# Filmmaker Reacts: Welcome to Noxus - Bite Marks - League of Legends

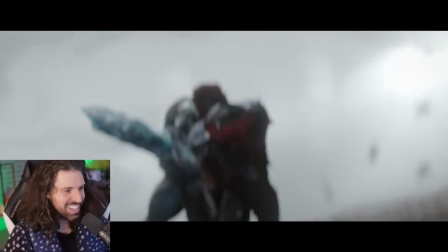(0:02)
What a shot. That is how you do a character reveal. Look at the transition to the eye, and then we peer through the circular eye.
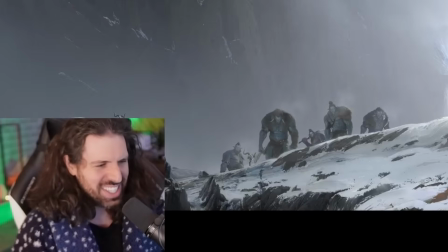(0:13)
Oh, it's such a good montage. Chills. Welcome to Noxus, baby. Today I'm watching, reacting to, and breaking down the cinematic language of Welcome to Noxus,
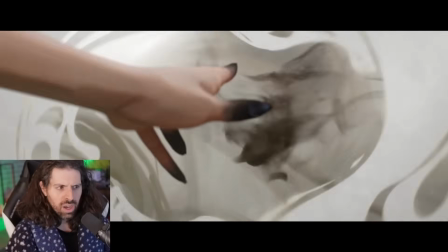(0:26)
Bite Marks, featuring Taya, 2025 Season 1 Cinematic, League of Legends. Yeah, we love Arcane on this channel. You love Arcane, we love Arcane. I'm a little biased because my fiance cosplays Mel.
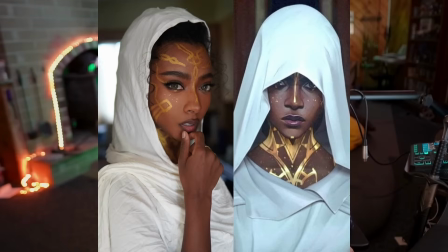(0:39)
She is the best Mel cosplayer. It's not up for debate anymore. League of Legends fans tell me never to play League of Legends, even though I love Arcane.
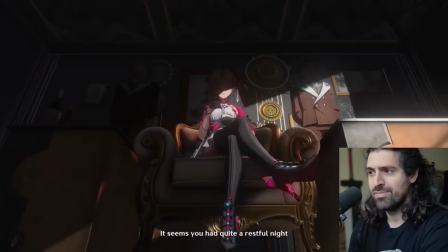(0:47)
Is this true? Do you believe this? Anyway, let's get into it. If you enjoy our time together, make sure to check out my other cinematic breakdowns.
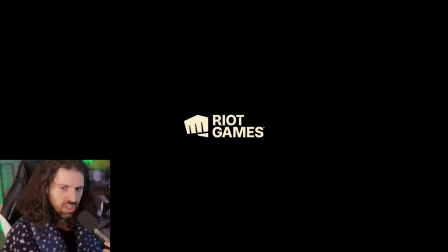(0:53)
League of Legends lore masters, join me. Once again, here we go.
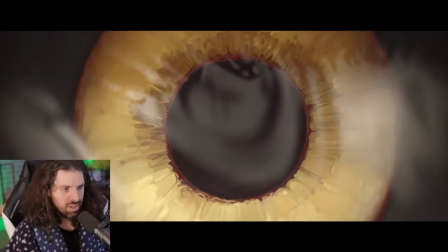(0:58) Is where the strong gather. It seeks I'm interested. the fearless and defiant,
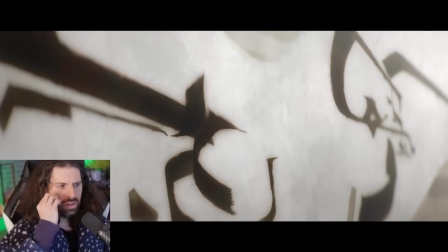(1:07) calling them here to answer one simple question.
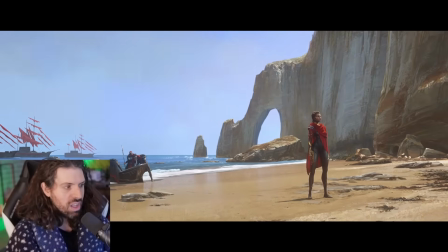(1:14) Are you strong enough?
Mel! This is the outfit she had in like the last frame of Arcane.
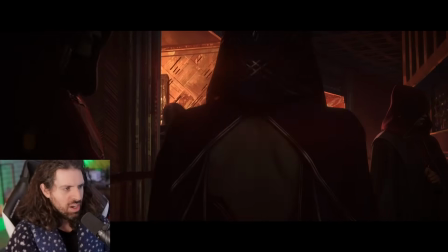(1:24)
Really setting the stage now. I love it.
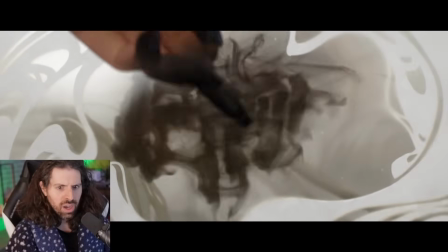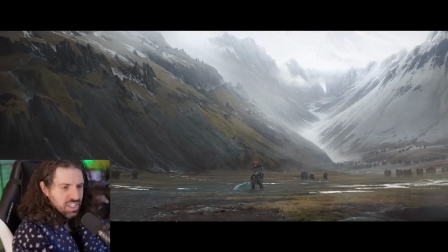(1:36)
Oh, I love this. It's an invitation. So I love everything that we're seeing so far.
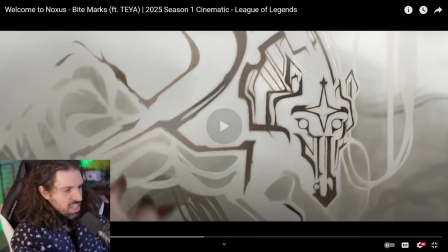(1:42)
It feels like an invitation into this new area. They've tethered us. They've kind of rooted us and anchored us with somebody we know, which is Mel.
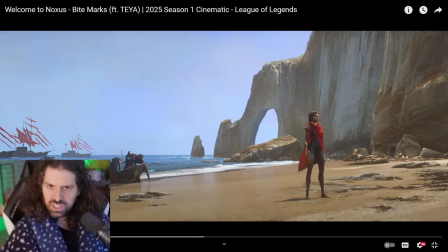(1:50)
And this shot is so awesome because it's Mel that we see here at the end of Arcane, sitting on this throne. And here, it's kind of like looking forward, right? This is the past. This is Arcane over here, and this is her looking forward, and it looks like a painting. It's a beautiful composition.
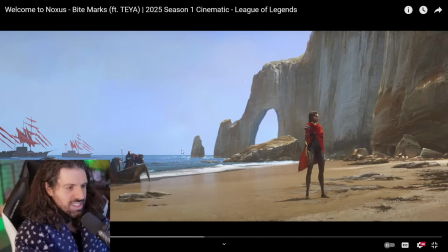(2:04)
Look at this frame. We have this leading line of the horizon leading right up to Mel, looking forward into the unknown.
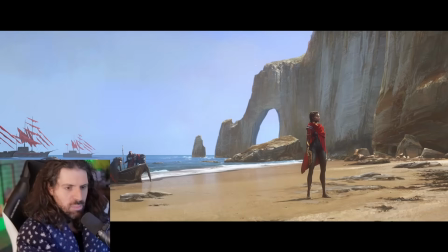(2:11)
It's absolutely beautiful. It looks like a classical painting. I love that. The music is mysterious.
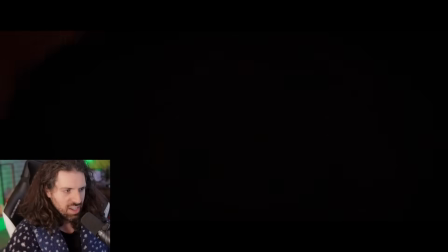(2:18) Not afraid to die. Where the strong gather.
And then this shot, it's like I'm being pulled almost by the hand.
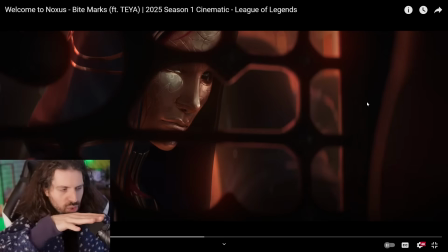(2:27)
We're walking in. There's mysterious stuff going on here. Not only the mask, but we're viewing through this prism, through this lens, if you will, of this kind of cage.
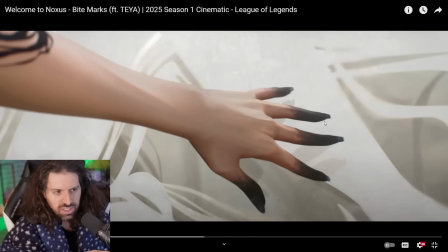(2:35)
It's very interesting. There's a lot of intrigue in Noxus. There's going to be a lot of interesting kind of mysteries, backstories to uncover. But I love that because those of us who don't play the game, League of Legends, again, I'm told by League fans never to play the game, ever, no matter what.
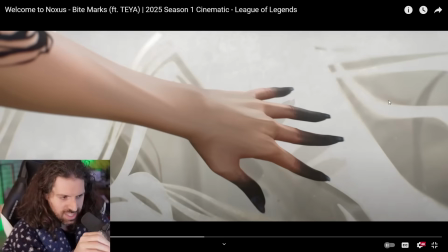(2:51)
We're still able to kind of have a little bit way to tether ourselves to Arcane, and then let's inch closer to League of Legends. Let's walk into the world. Don't play it, but let's walk into the world. So, okay, I love it.
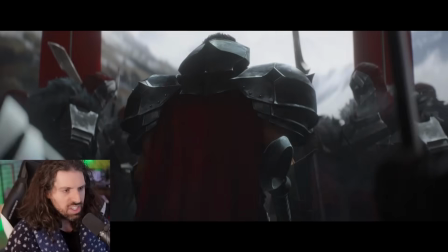(3:07)
This too, right?
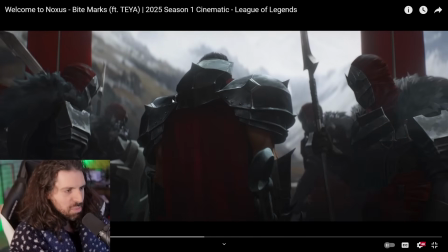(3:08)
I love that we're kind of they're obscuring the frame, but it's like we're kind of being pulled into this new area behind them. It's awesome, but it also feels like it's from their perspective, like we are them looking out. It's a great kind of introduction to these new characters who I only assume are in the game.
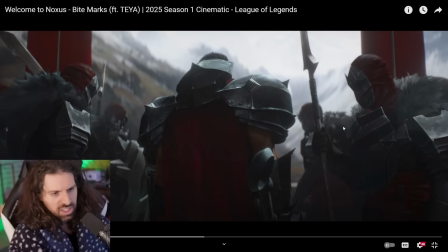(3:24)
Lore Master's gonna help me here, but I love it. Let's continue.
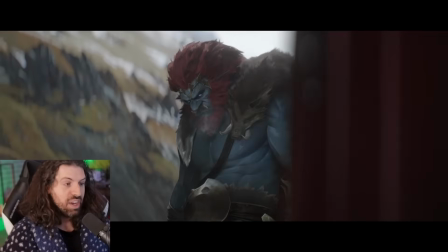(3:31)
This feels like single combat, you know, like a battle of champions to decide the fate of the army, which I love.
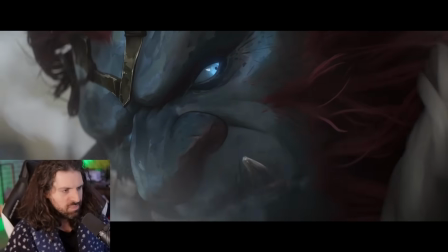(3:37)
Very, very Iliadic. It's very Homer, which makes sense, like a warrior society.
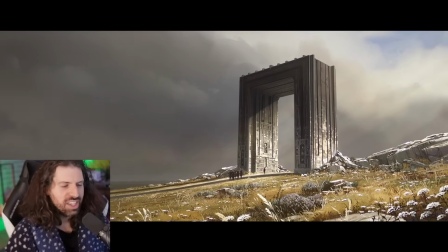(3:46)
Oh, I love that cut. I love the respite.
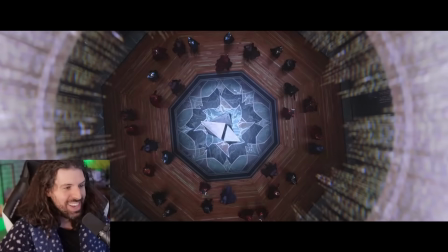(3:53)
Wow. Oh, that music drop right on the eye.
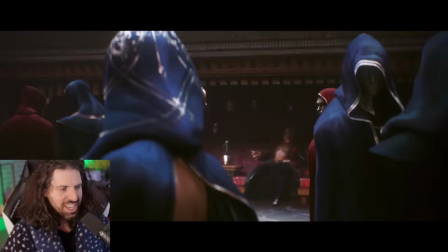(4:02)
Oh, this is such a buildup of tension in this dance, which is seemingly romantic and is sort of,
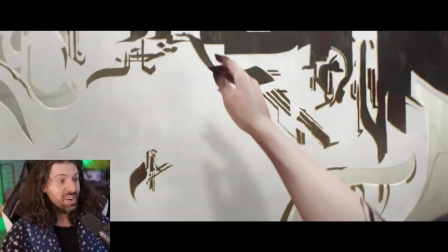(4:11)
and there it is.
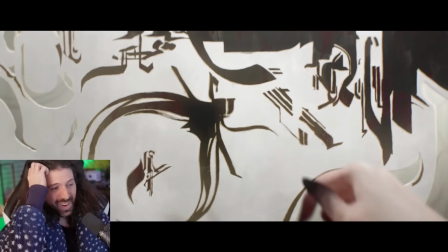(4:12)
Oh, I knew it was coming.
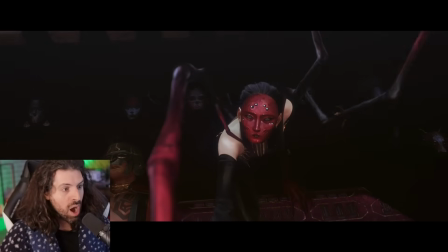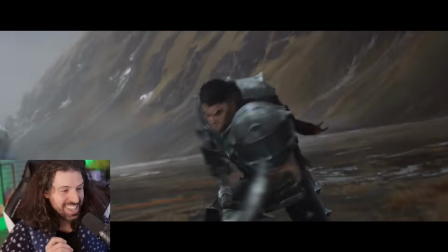(4:22)
What a shot. That is how you do a character reveal.
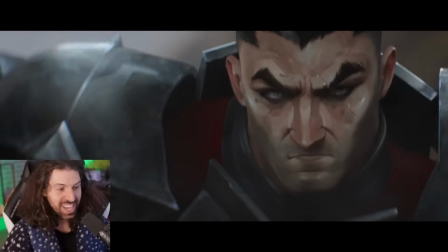(4:30)
The lyrics really playing into it. That's how you do a character reveal. We got to go back and look at that.
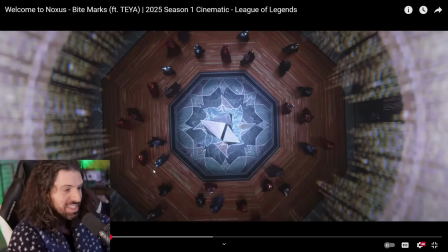(4:36)
Unbelievable. This whole set piece is gorgeous. And there it is, that same idea.
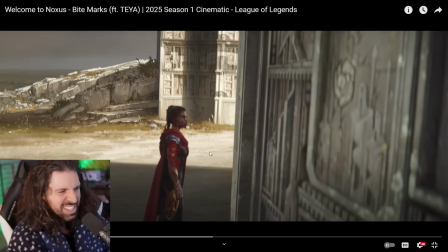(4:41)
Look at the transition right here.
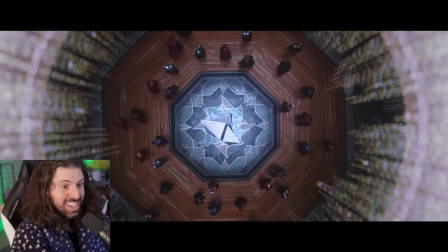(4:45)
Look at the transition to the eye, and then we peer through the circular eye of the character looking down into the scene like she's presiding over the entire world.
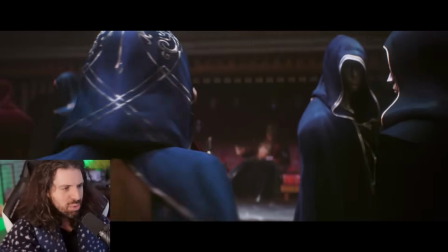(4:56)
And then this person, clearly some sort of assassin, just blends into the crowd leading up to
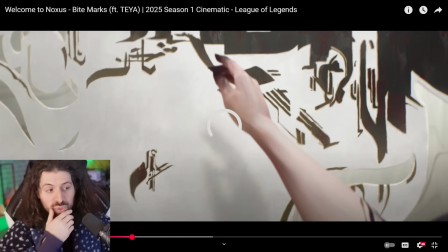(5:05)
What a great shot. So we have 2 or 3 incredible character introductions here, right?
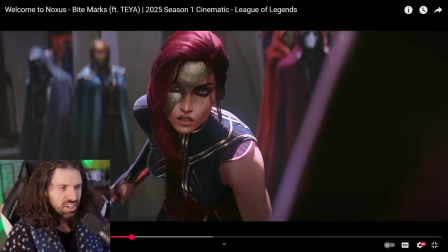(5:11)
We have the mask. We're kind of learning this character is an outsider in these early shots.
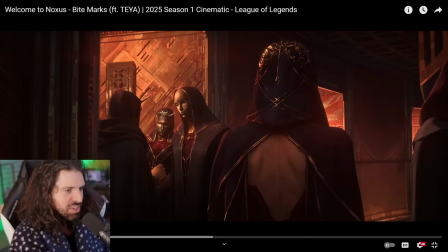(5:16)
It's so well composed. It's so well done. Look at this right here. This person feels like an outsider, right?
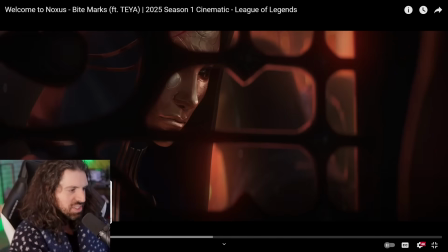(5:21)
They're looking in through the prism of this place, right? They're not supposed to be there. They're hiding who they are.
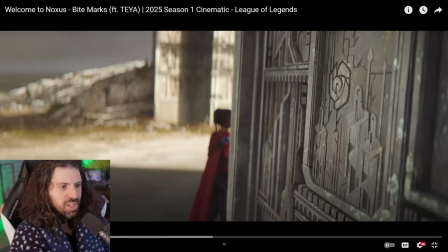(5:26)
And then there's some other perspective here. This like omnipotent perspective, which is cool because we see Mel.
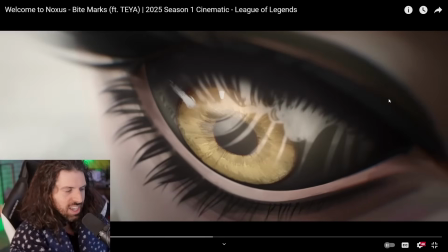(5:31)
It's a very Mel type thing, the golden eye, omnipotent kind of mage power looking in.
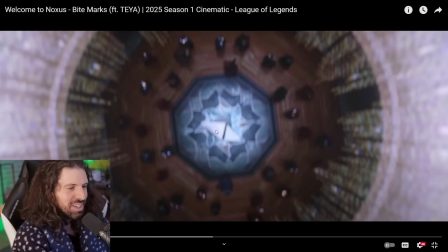(5:36)
Look at this transition. Come on. It's an eyeball. It's so good. But this whole set piece is absolutely gorgeous.
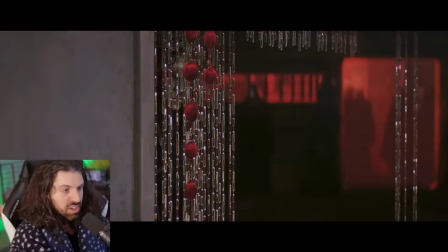(5:42)
I love the use of blue and red here. Very, very nice contrasting colors, complementary colors in the chromatic circle.
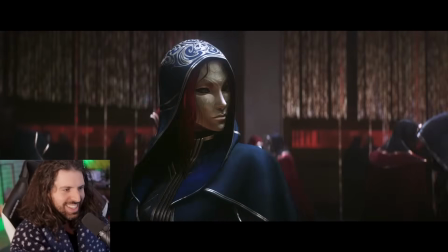(5:49)
Look at this. It's so well done. And look at that.
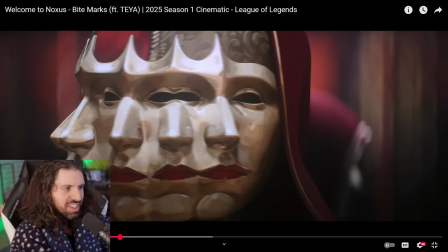(5:55)
Like this is just this is hinting that something's off here. Something's wrong. Strange feeling.
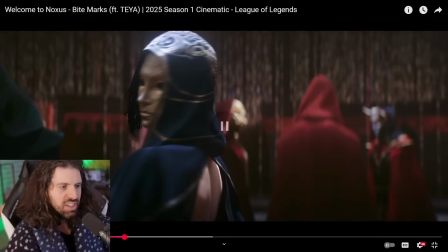(6:03)
I love it. Then here we go. She makes her move as she naturally dances towards this person that she wants to destroy.
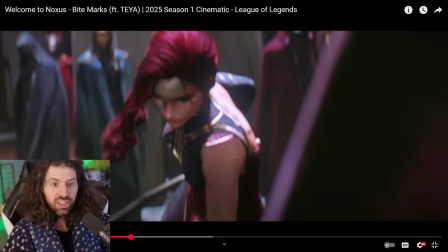(6:12)
Look at that. Absolutely gorgeous. She goes for the strike, and then this functions as our character reveal.
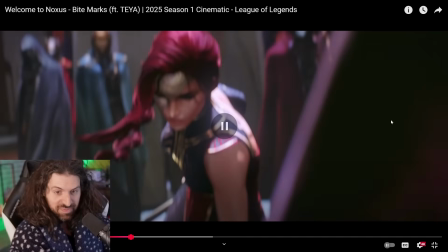(6:19)
Her mask gets cut. All right, so that's our character reveal.
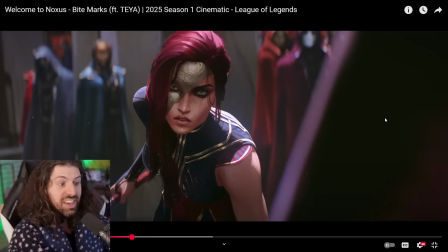(6:25)
It's so cleverly done. I absolutely love that. And then this is the real one I want to talk about.
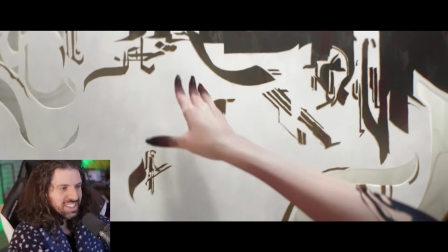(6:30)
Look at this.
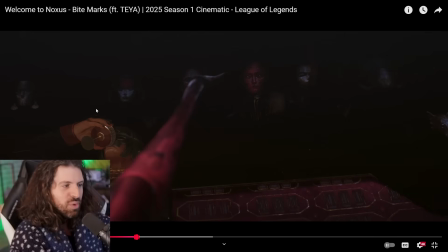(6:33)
Scary shot here. It's like one of the masks on the wall. This guy just drank, doesn't even care, is unconcerned.
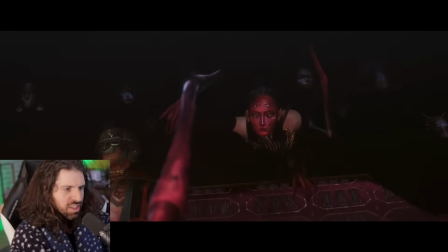(6:42)
Look at this.
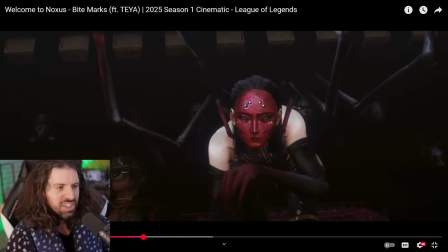(6:46)
Really great sort of choreography here with this. It looks like almost like contortionist type movement. The head, you know, it looks inhuman. It looks spider-like. What a great reveal, but it's still a mask, which seems to be a big theme of this culture.
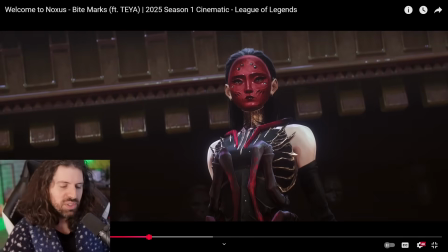(7:01)
Ready to fight. That's how you do a character intro. That was really well done. And the music is just, it's providing such a bedrock to the scene.
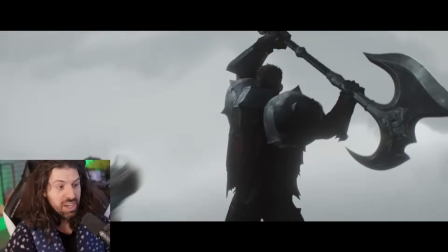(7:11)
Let's get back to this fight.
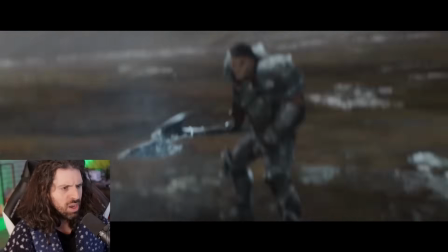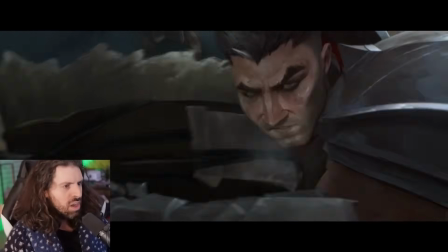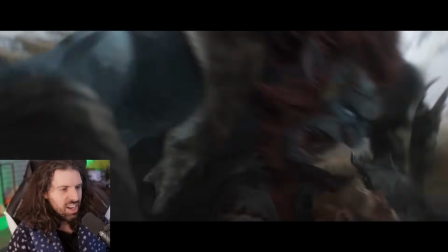(7:24)
The sound design is visceral. We've put the music.
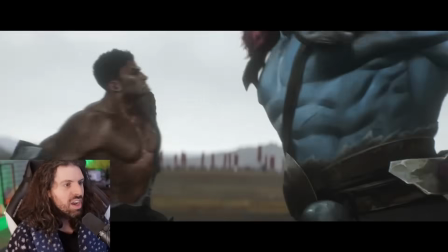(7:33)
You can just hear every strike. Brutal choreography. I love it.
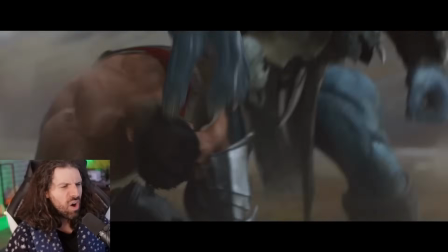(7:41)
Oh!
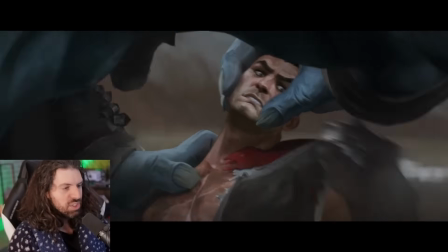(7:45)
Absolutely incredible. It's shot like a documentary now.
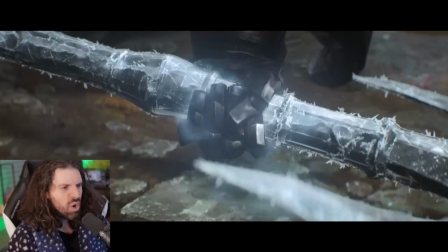(7:50)
What a segment.
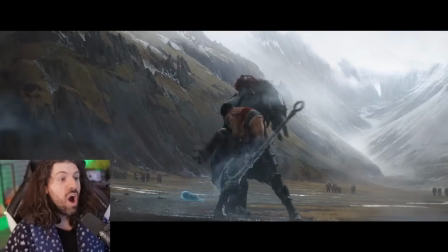(7:55)
Oh!
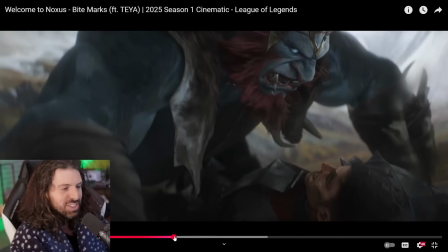(7:58)
Absolutely incredible. So what they did here is so awesome, and it's just so clever for this warrior culture we have.
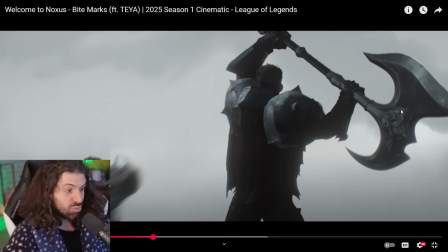(8:05)
The music is ramping up here, almost like it's gonna be the finale of the song, but
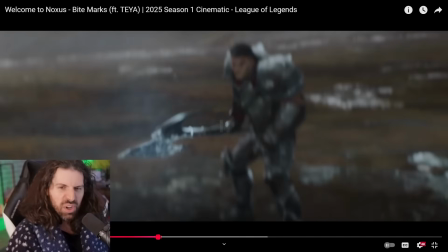(8:11)
right here they put us in the duel. This is a duel to the death, man. There's more on the line than just their lives. We got armies waiting, possibly their lives too.